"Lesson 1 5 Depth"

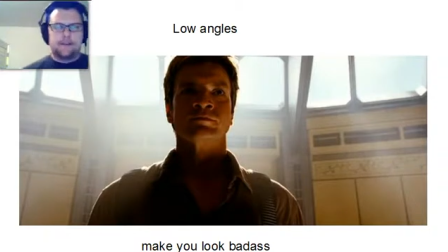The idea here is that there's inherently a sense of a power dynamic between the viewer and the subject going on. So this goes back to the ideas of, things that we experienced when we were kids, obviously, right? When you're short, you look up to everybody. Those people are all older and bigger and more powerful than you.
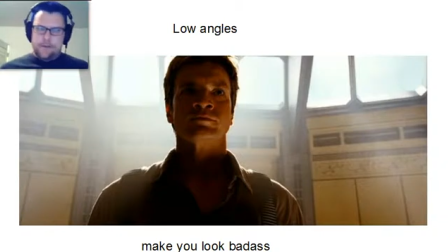And that sort of information sticks in the back of your mind. So when you're looking at these images, if you decide to move the camera down and look up at him, suddenly he looks really strong and heroic and awesome and badass. And this Joss Whedon knew that when he made this shot.
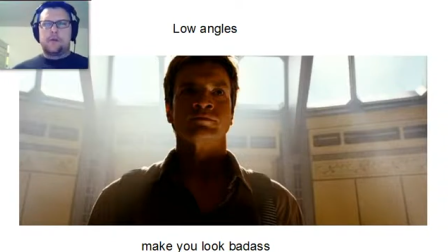This is Malcolm Reynolds' sort of hero moment where he decides that he's gonna not just be a selfish bastard anymore, and he's really gonna I believe he says that he aims to misbehave. He's gonna go back and he's gonna give a good fight and do the heroic thing.
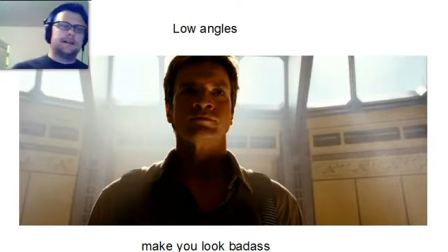So you've got that, you've got the angelic glow going on behind his head, all these kind of things that reinforce that idea. But moving that camera lower is the main thing that contributes to the power of this shot.
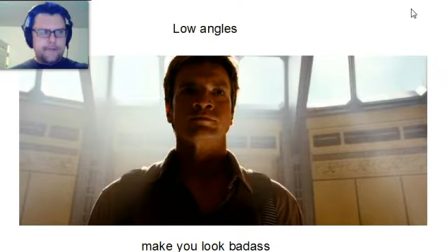Now, this also works in reverse. If you move the camera above the eye line and start looking down at people and seeing sort of the tops of their heads, this also draws on imagery just basically from human perspective of being larger and looking down on people.
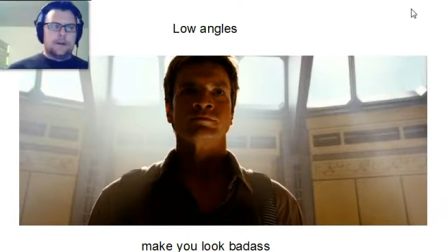And it's very practical, but it has these subtle psychological effects of making you feel like, okay, as an audience or as the person whose perspective we're seeing from, this person is weaker or smaller or less significant. So when you're looking at angles and thinking about where to place your camera, you want to take these into
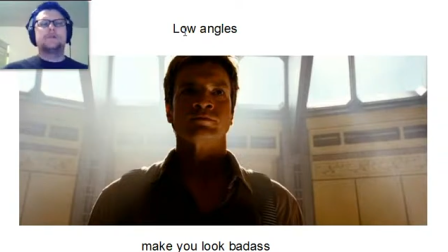into consideration, because where you put the camera can have a huge effect on how the audience feels looking at people, and so much so that people who shoot videos for legal purposes, like people shoot legal depositions where they shoot somebody's testimony,
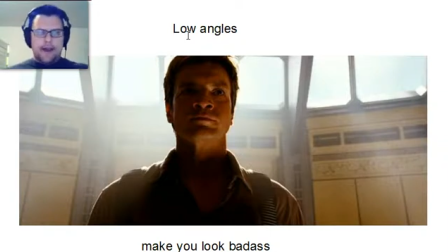and you have to shoot it directly at eye line, because if you put the camera below or above, it could have a subtle effect on how the jury takes that person's testimony. And so, this power of cinematography and of composition, actually has real ramifications in the legal system in that sense.
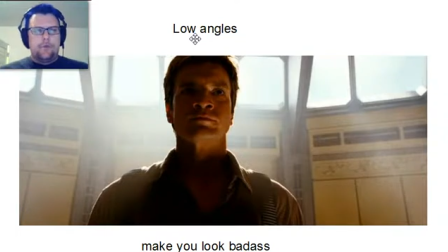And hopefully in your work will have a lot to do with the sort of emotional response that people have to the characters and the concepts that are going on in your film. Now, we've talked about lateral angles and we've talked about vertical angles or height adjustments.
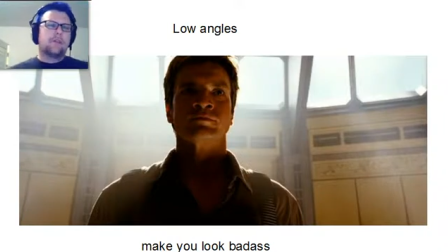So remembering that we're working with a real three-dimensional space and you can move your camera, there's a third axis that you can use to move your camera on, and that is the z-axis, the angle of the camera itself pointing at the subject.
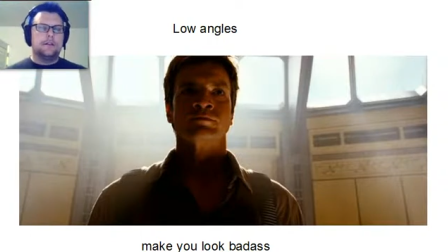And when you mess with this angle, it's not a common thing to do because most people sort of walk around the world and are fairly well balanced. They see the world sort of horizontally. Most people don't walk around with their head like this. And even if they did, their brain will automatically compensate. You should try this for a while.
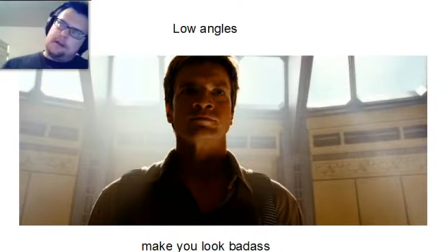If you walk around like this, you're not gonna feel like the world is completely tilting over. Your brain compensates and levels everything out. But with film and video, we have the power to sort of short circuit that idea and present an image that is not automatically corrected and automatically leveled.
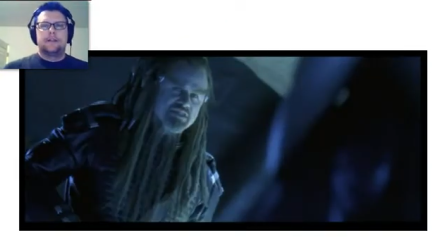And this is called a Dutch angle. Dutch because it was named eons and eons ago, and the term Dutch back in ancient history was meant to portray the idea of basically just wrong. So this is, a racist term that has worked its way into our cinematic vocab.
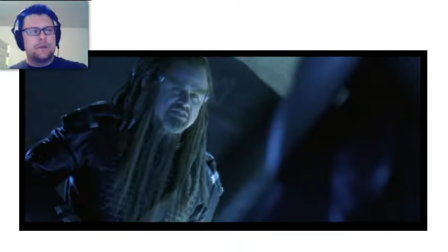And I guess I'm continuing that, which makes me feel a little bit uncomfortable about myself. But I love Dutch angles. Dutch angles are a lot of fun because they are not normal. Again, your brain usually compensates for this. You don't usually see this in real life unless you're drunk or there's an earthquake going on.
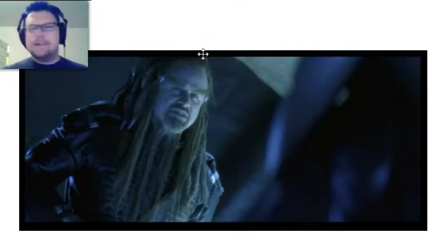So they're very powerful images, but it's easy to overdo it because they are so sort of disconcerting and strange.
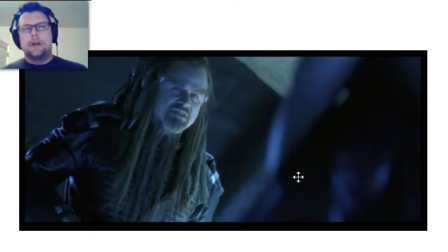A movie like Battlefield Earth that is shot in sort of like 90% Dutch angles, obviously there's other reasons that this movie is kind of terrible, but overuse and abuse of the Dutch angle is one of the main offenses that this film takes for granted.
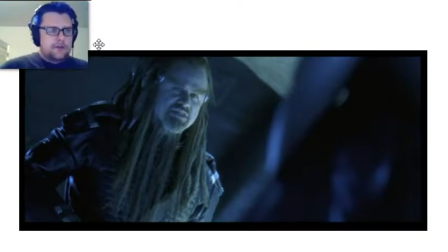Now, J.J. Abrams, especially with the first Star Trek remake movie, is also kind of a little bit too in love with Dutch angles, but it's easy to see why people want to kind of overdo that sometimes because they are so fun.
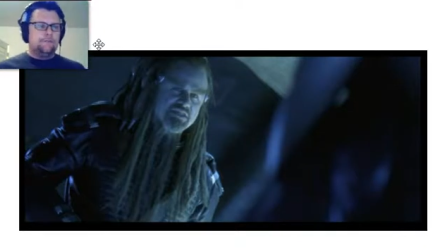Usually you'll use this because of its lack of reference to reality for most people. You usually want to use this to make a situation or an environment feel uncomfortable or strange or supernatural or out of the ordinary somehow. And they used to do this on the old 60s Batman cartoon.
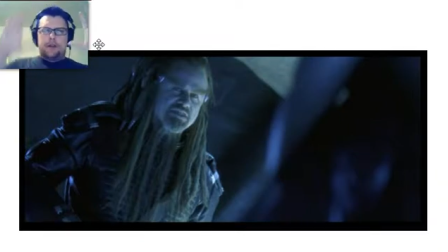Anytime that they'd show the bad guys in their lair, the frame would be like completely tilted to the side and the Joker would be like, oh, and you look like you were just going to completely fall over. It's not comfortable. It causes a certain amount of stress in the viewer to see things in Dutch angles.
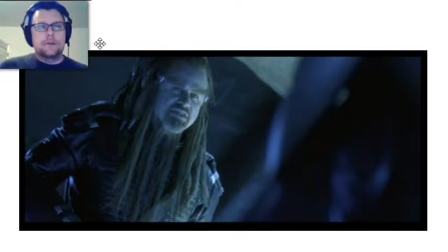It was also used really well in the first Mission Impossible movie, where anytime that Tom Cruise's character was being lied to, or anytime he had the consideration or the feeling of unease that you get when he was being lied to, the camera would start to Dutch and the frame would tilt like this.
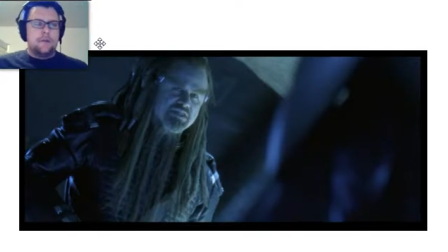And it was very subtle, it didn't come out and say they could have done that very ham-fistedly and come out with a voiceover that says, I think this guy's lying to me. But they were using the language of cinema rather than just the straight up voiceover language of verbal communication to get across that idea of unease.
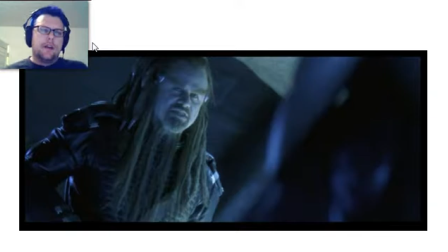And since we're watching the movie sort of from the perspective of that character, it makes sense that there's this very subtle thing that kind of makes you feel like, okay, something going on here isn't right, and that's maybe what the character's feeling, and you start to get a feeling for that as well. So it's a feely kind of thing to do, and again, that's why it can be so terrible when it's overdone,
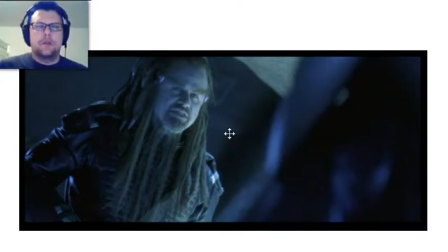because if the whole movie is Dutch, you're just going to be like emotionally exhausted by the 10th minute of the film. You're like, oh god, everything is so weird and tilted like this, and I can't get my bearings. So use it sparingly, but think about it when you do want to add something sort of off kilter to the flow and the emotional content of your shot.
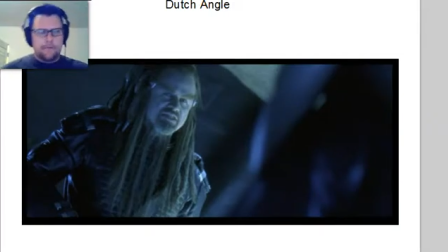Okay, so we've covered angles, lateral, vertical, and sort of the Dutch angle situation. So we want to get onto this idea of framing devices. Now, what's funny about framing devices is that it is an attempt to compensate for what we talked about when we were starting with the discussion of aspect ratios.
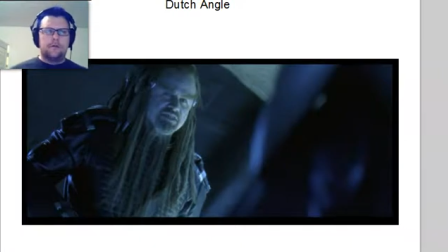You know, your frame for any given film is going to be a certain shape. You know, it's most movies are always shot with the same camera, and they don't change their aspect ratio throughout the film. If it's 4:3, it's going to stay square. If it's super widescreen, it's going to stay like that. But oftentimes,
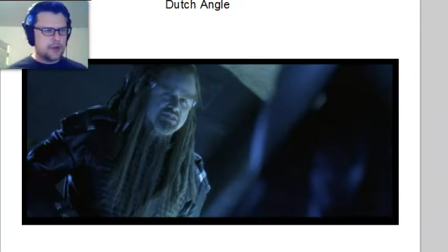a particular composition that you want to have for a particular scene or shot doesn't either make sense to be that shape, or you want to be able to use the power of framing things within a frame to more powerfully underscore the
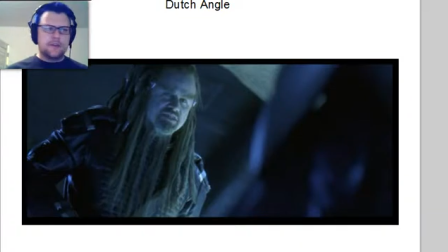relationships within the scene between characters or between characters in their environment. So there's a few different devices where we basically create a new frame within the frame that we're using so that we have a different set of tools to work with to communicate.
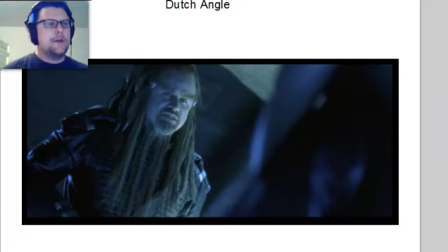So one of the most common framing devices that we use is called the over-the-shoulder.
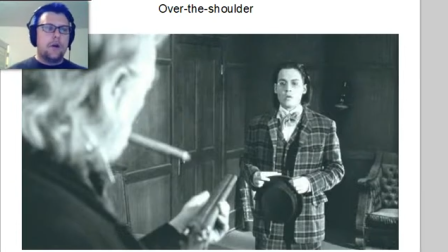This is, as you can see here, when you're actually putting the camera over one of the character's shoulders and looking at the second character. And this is very common when shooting conversation scenes, or like the shot from Dead Man in confrontation scenes as well.